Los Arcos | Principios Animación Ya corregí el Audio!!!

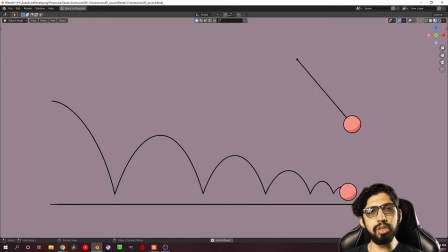0s
¡Hey Pixers! ¿Qué hay? Bienvenidos nuevamente a Pixamius. Yo soy Carlos y en el video de hoy vamos a ver los arcos. Los arcos son un principio muy importante cada que nosotros queremos representar movimientos o animaciones realistas,
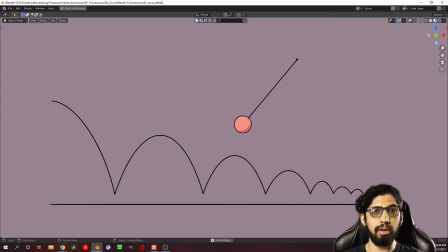14s
o por lo menos de manera creíble. Es muy importante aprenderlos, ya que así tus animaciones subirán al siguiente nivel. Pero antes, recuerda que si te gustan estos tutoriales y quieres apoyar al canal, puedes darle like, compartir, suscribirte y activar la campanita para no perderte futuros videos.
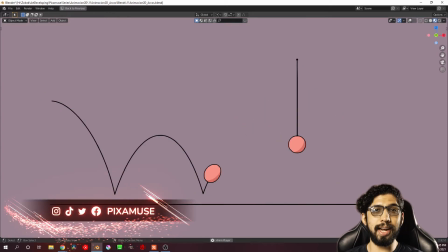32s
También, si haces animaciones geniales o simplemente quieres mostrar lo que has creado, puedes compartirlo en tus redes sociales y etiquetarme como Pixamius. Me encuentras en Facebook, Instagram, Twitter y hasta en TikTok.
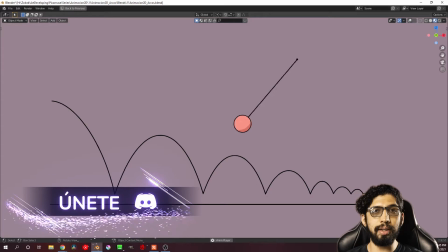44s
Ya por último, si quieres formar parte de una comunidad creativa e inspiradora, no olvides unirte al servidor de Discord que te dejo aquí abajo en la descripción del video. Ahí compartimos nuestras creaciones, memes y hasta tenemos un canal para dudas. Pero bueno, sin más, vamos al tutorial.
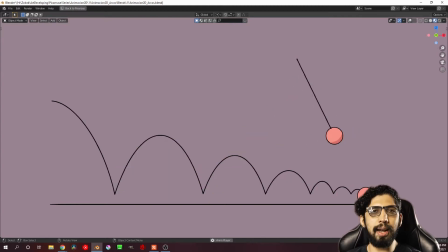59s
El principio de los arcos es un principio muy importante, ya que la mayoría de las acciones que realizamos siguen la forma de arcos. Ya sea que estés saltando, moviendo simplemente las manos o un simple movimiento de cabeza, puede ser descrito de cierta manera con arcos.
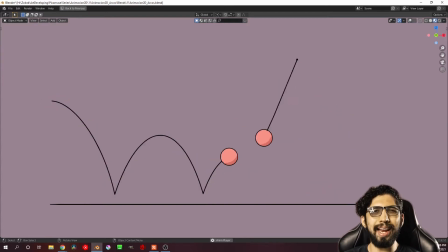75s
Es muy difícil que los movimientos naturales se vean mecánicos, trabajen en línea recta o no haya cambios de velocidad. Los arcos son una herramienta muy útil para representar movimientos orgánicos o naturales.
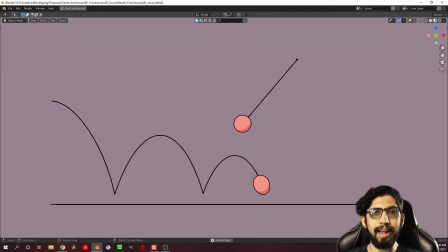88s
Generalmente, cualquier acción dentro de su movimiento puede generar un arco o una figura en 8, que a final de cuentas son dos arcos.
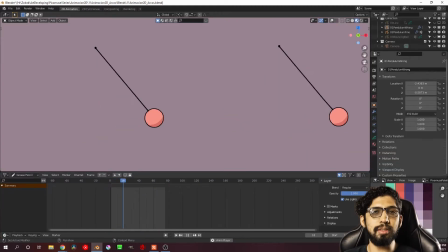97s
Vamos a ver un ejemplo. En estas dos animaciones, a pesar de que sus poses claves están situadas en el mismo lugar, si nosotros no tomamos en cuenta que todo movimiento genera un arco, vamos a poder darnos cuenta que la animación de la izquierda va a tener un movimiento más mecánico y hasta distorsionado.
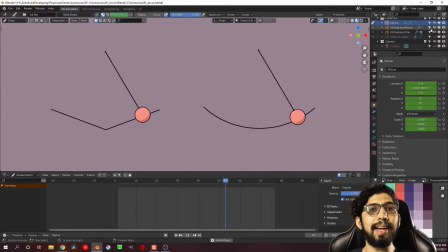115s
Y esto es porque nosotros, al momento de realizar la transición entre las poses de nuestro péndulo, no tomamos en cuenta ese movimiento en forma de arcos. Fíjense cómo cuando nosotros no tomamos en cuenta los arcos, vamos a crear una distorsión en nuestras animaciones,
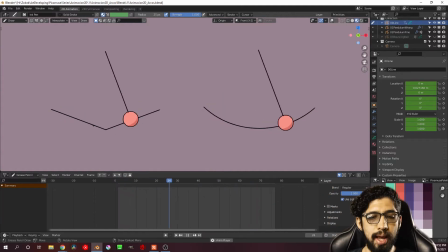132s
y esto puede pasar al mover un brazo, al mover una bisagra o al mover cualquier objeto de manera orgánica, y hasta en objetos inorgánicos, ya que si por ejemplo nosotros tenemos un mecanismo que haga este movimiento acostándose y levantándose,
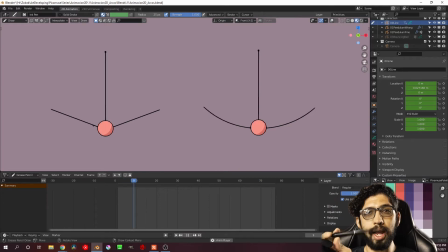147s
el movimiento al girar sobre un eje va a describir al final de cuentas un arco, al igual que en este péndulo. Fíjense en el péndulo de la derecha cómo al describir un arco el movimiento se ve fluido, natural y realista. Entonces, para nosotros poder llevar nuestra animación de la pelotita al siguiente nivel,
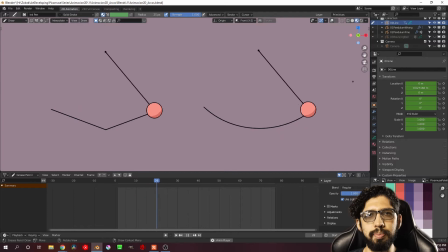167s
lo que podemos hacer es animarla tomando este principio de los arcos y empezando a moverla en otro eje, no nada más que rebote en su mismo lugar.
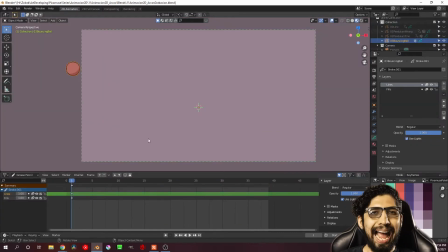177s
Y bien, para esto vamos a empezar con nuestra pelotita, pero antes de empezar a animarla o a poner keyframes, es muy importante, o más bien es muy útil, crear una guía que nos ayude a describir el movimiento que va a tener nuestra animación. Para esto voy a crear una nueva capa y la voy a nombrar guía.
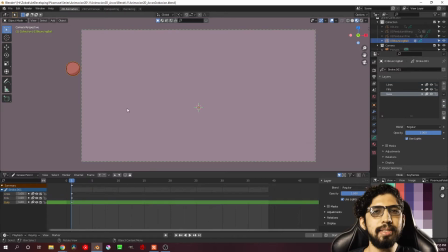196s
Voy a moverla hasta abajo de mis capas para que no me estorbe al momento de estar animando, y aquí voy a hacer dos cosas. Una, crear la línea de suelo que va a tener mi pelotita para saber en dónde va a rebotar, y otra, la guía que describa el movimiento, es decir, la guía que vaya describiendo esos arcos.
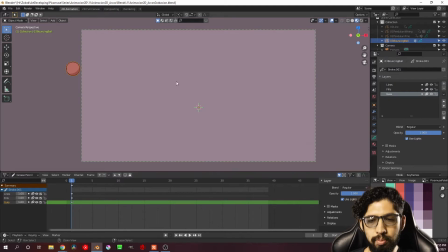215s
Entonces, en modo de dibujo, voy a tomar mi herramienta de línea y después de dibujar puedo presionar Shift para crear una línea 100% horizontal. Voy a hacer algo así y recuerden presionar Enter después de trazarla para aplicar la transformación.
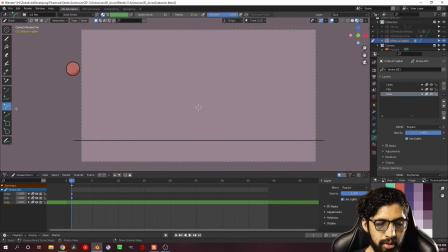230s
Después voy a utilizar mi herramienta de arco, muy conveniente, para empezar a dibujar la guía. Entonces, aquí voy a dibujar algo así que vaya a describir el movimiento de mi pelotita. Aquí yo sé que se ve algo chueca, pero ahorita podemos cambiar ese movimiento.